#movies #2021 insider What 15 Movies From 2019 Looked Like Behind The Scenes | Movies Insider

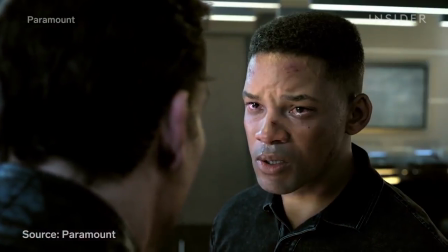495s
Creating a younger Will Smith to act alongside the present-day Will Smith involved a mix of motion capture and CGI.
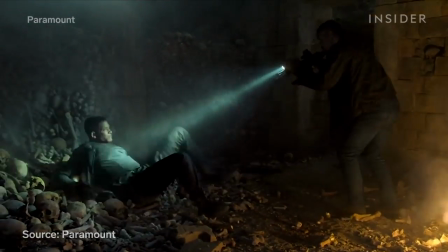501s
This wasn't just de-aging or facial replacement. The VFX team created a whole other human digitally, meaning Will Smith was actually still playing his younger self.
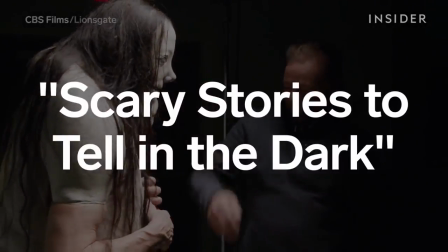512s
The special effects team at Spectral Motion had a difficult task,
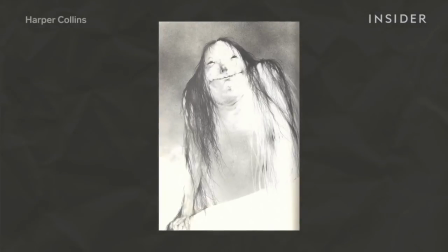516s
adapting popular source material that didn't offer a ton of visuals to work off of, yet the team still nailed it.
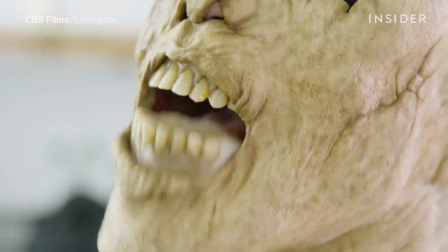524s
Instead of puppets, they put actual performers inside these monsters, like noted creature performer Javier Botet.
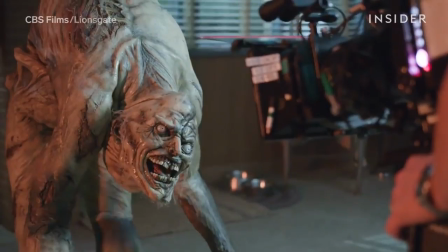531s
Meanwhile, the moves of Troy James from America's Got Talent were perfect for the jangly man.
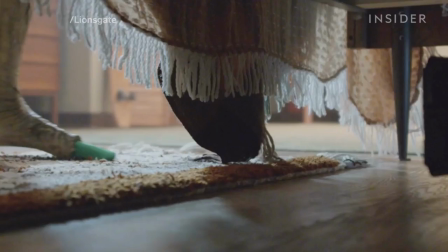536s
But of course, some CGI was still used for touch-ups, as well as some of those little details that are just too hard to get practically.
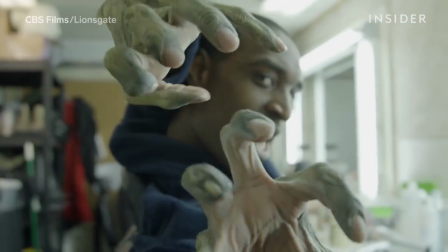544s
The combo of practical effects and having actual performers play these monsters really helped bring the book's classic 2D sketches to life.
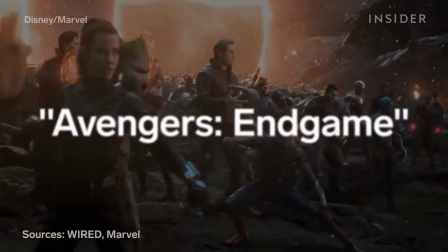552s
The biggest box office success of 2019 was epic in every sense.
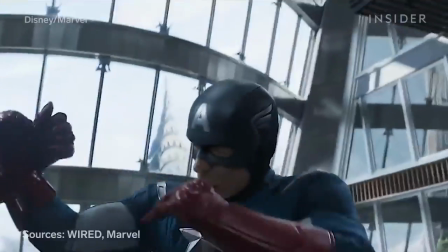557s
For the scene in which Captain America fights a past version of himself, Chris Evans actually shot both sides of the fight.
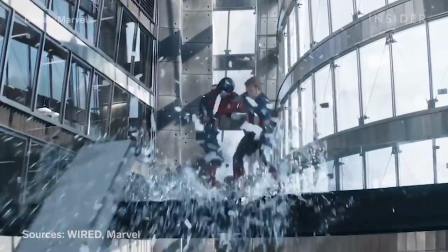564s
For the moments in which the two Caps interacted, they got a body double, whose face was later replaced digitally with Evans' face.
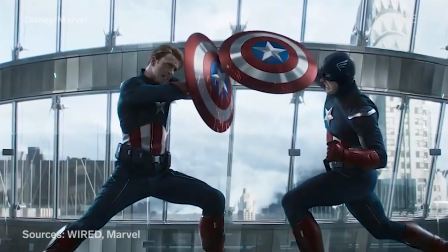572s
Originally, neither Cap had a helmet on.
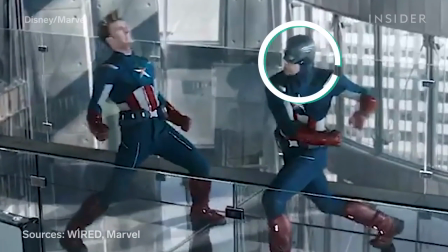576s
However, the VFX team later added a helmet to one of them so the audience could follow along easier.
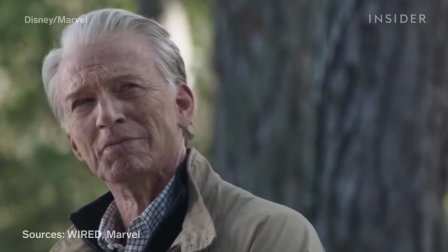583s
And were you convinced by how Cap looked as an old man at the end of the movie?
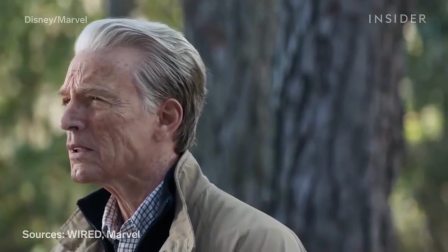587s
The team used an older skin double, who'd have a similar age and shape as older Cap, and combined that with Evans' face.
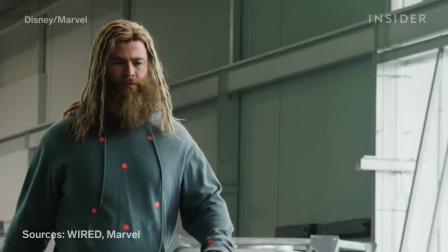595s
Another major transformation was Thor's weight gain. Chris Hemsworth wore a convincing prosthetic bodysuit on set.
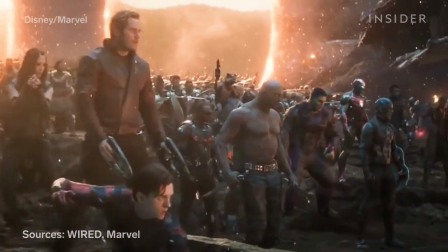601s
And how exactly did they put together the massive final battle against Thanos and his army?
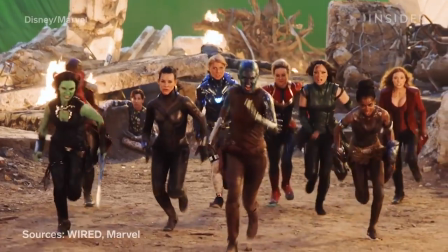607s
And how did they get so many Hollywood A-listers in the same place for the payoff of the decade?
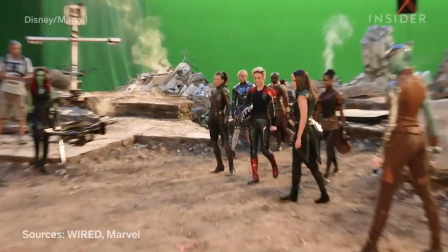612s
Thank green screens for that.
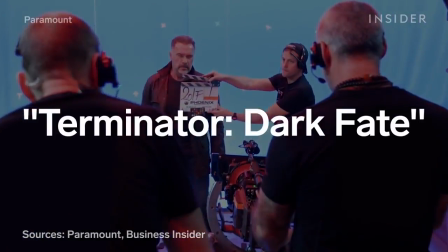614s
The latest Terminator sequel returned to its roots, reuniting stars Arnold Schwarzenegger and Linda Hamilton.
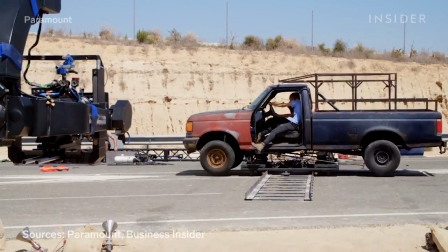622s
The epic car chase in Mexico was actually shot in Spain.
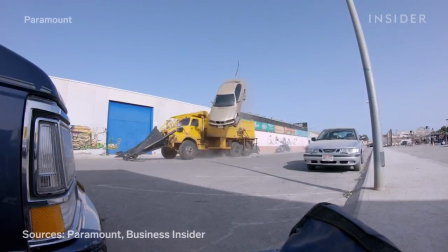626s
It featured a lot of committed stunt drivers, and many cars were destroyed in the process.
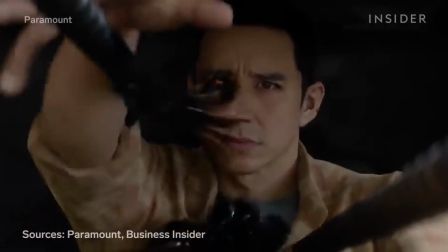631s
Much of the CGI might look familiar.
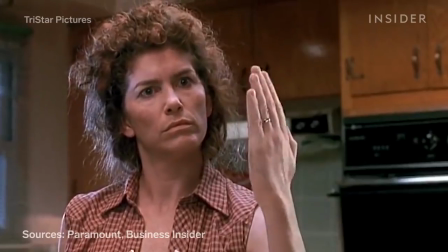634s
The Rev 9's liquid metal is a callback to the legendary T-1000 from Terminator 2: Judgment Day.
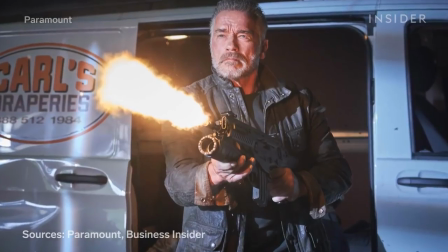642s
But they did do something unique with CGI here.
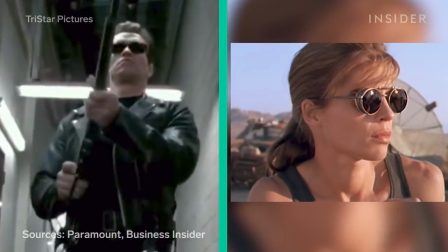645s
They de-aged Schwarzenegger and Hamilton, as well as Terminator 2 star Edward Furlong, to create a never-before-seen flashback.
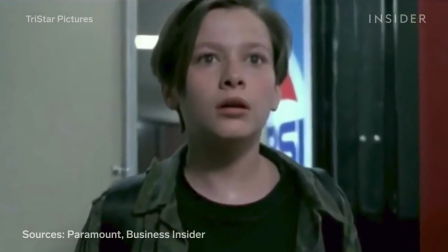652s
For this scene, body doubles played young T-800, Sarah Connor, and John Connor.
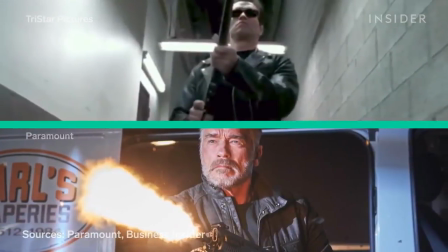658s
The original actors' faces were then placed on the body doubles during post-production.
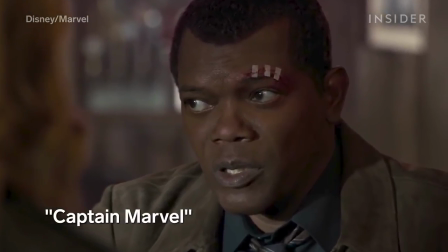664s
De-aging is becoming much more common, to the point it's barely shocking anymore,
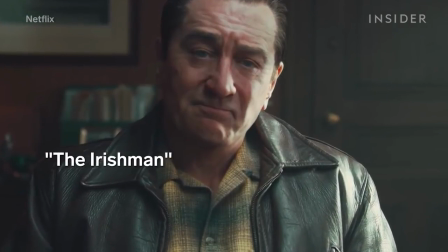669s
but prepare to see a lot more of it in the years ahead. What were some of your favorite effects of 2019?
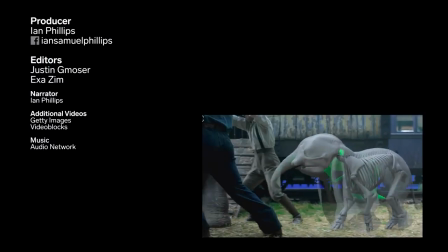675s
Let us know in the comments.